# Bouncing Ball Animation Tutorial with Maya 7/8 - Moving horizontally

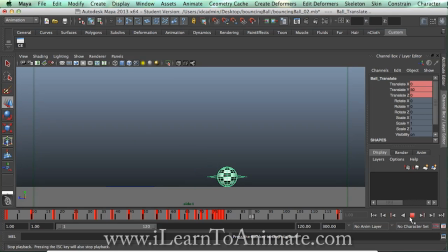[8:19]
Yes, because the ball does not comes to a complete stop immediately. It will linger a little, and that's where you can actually let the time gives you a subtle stop to it.
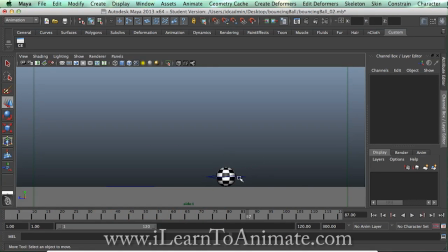[8:40]
So there you are. That's the fastest way that you can actually create a horizontal movement to your bouncing ball to make it come to a standstill. If you really like to have
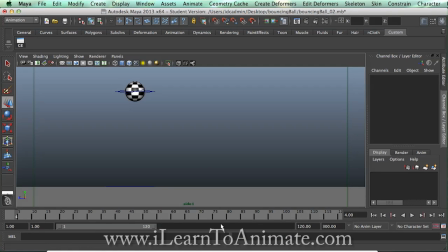[8:56]
more subtle details, what I would suggest is, you can lengthen just by maybe another 30 frames or so, 150. And sometimes the ball is uneven,
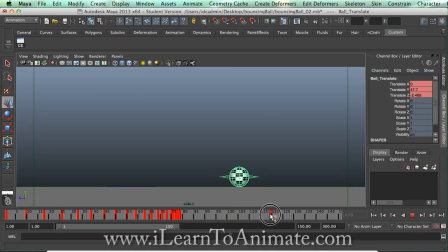[9:13]
so even when it comes to a standstill, it might still roll back a little bit. So we can always try to experiment. Let's go to 10 frames and maybe just push it backward just a tiny little bit. Okay, so let's see how it looks like.
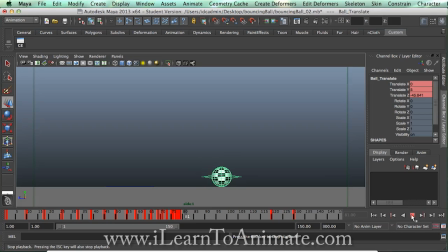[9:35]
Can you see that there's a subtle details that it comes to a stop? Maybe just roll back. Okay, if you think that the rolling back is still too fast, delay even further by giving more frames, more timing. Okay, this is also an animation principle of animation, which is a timing.
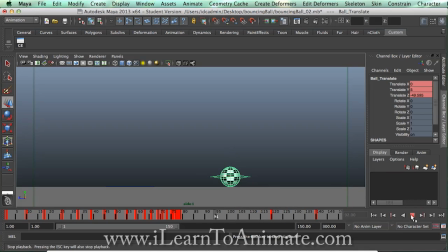[9:54]
You have to give it more timing to make it look realistic. It's either you can increase the timing, or you can reduce the distance move
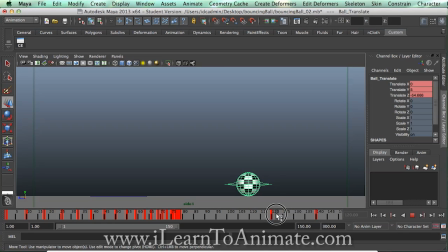[10:10]
by the ball from this point back to this point. So how can we reduce, further reduce? We can take a look at this value. This is 54.666, and let's go all the way to 140,
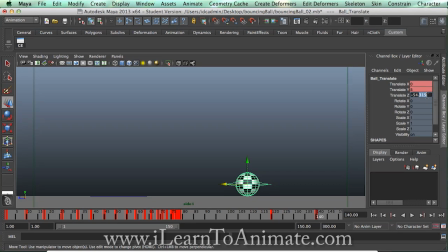[10:28]
54.315. So 666, maybe we can give it to 550, just a rough guess. Okay, something that is smaller amount. And now if you were to play back,
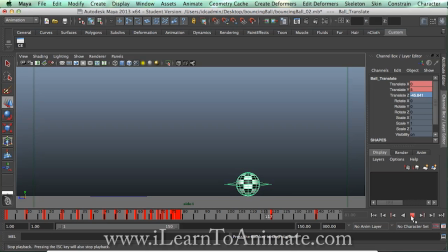[10:48]
you might find that it is very subtle, but subtle animation, if it's being rendered out, it will make it quite realistic when we are viewing it in the video.
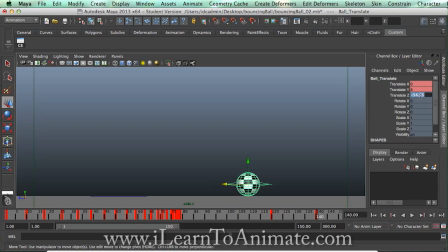[11:03]
Okay, but of course don't make it too subtle until there is not much you can't really see a difference. So we might consider 450 instead, 0.45.
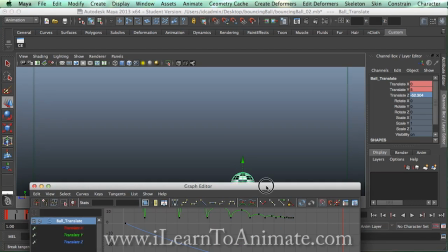[11:20]
And we can actually just bring back our graph editor and take a look over here.
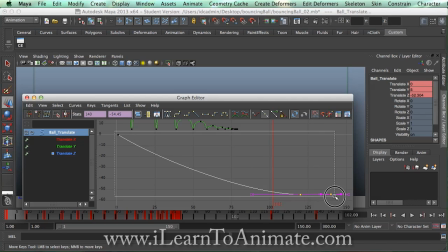[11:31]
Press F to focus again. If you wish to zoom it in, F. Okay. So you can see this is how it looks like. Okay. We might want to break this tangent.
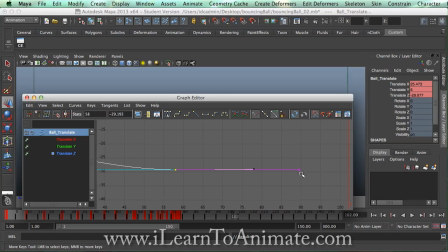[11:46]
Reason being, this handle is actually controlling too much of it. So we can actually select this, pull it back. Okay. So that it's moving normally in this manner.
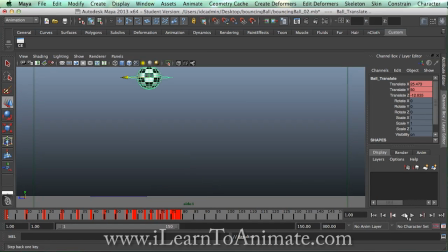[12:03]
Okay. Let's try again.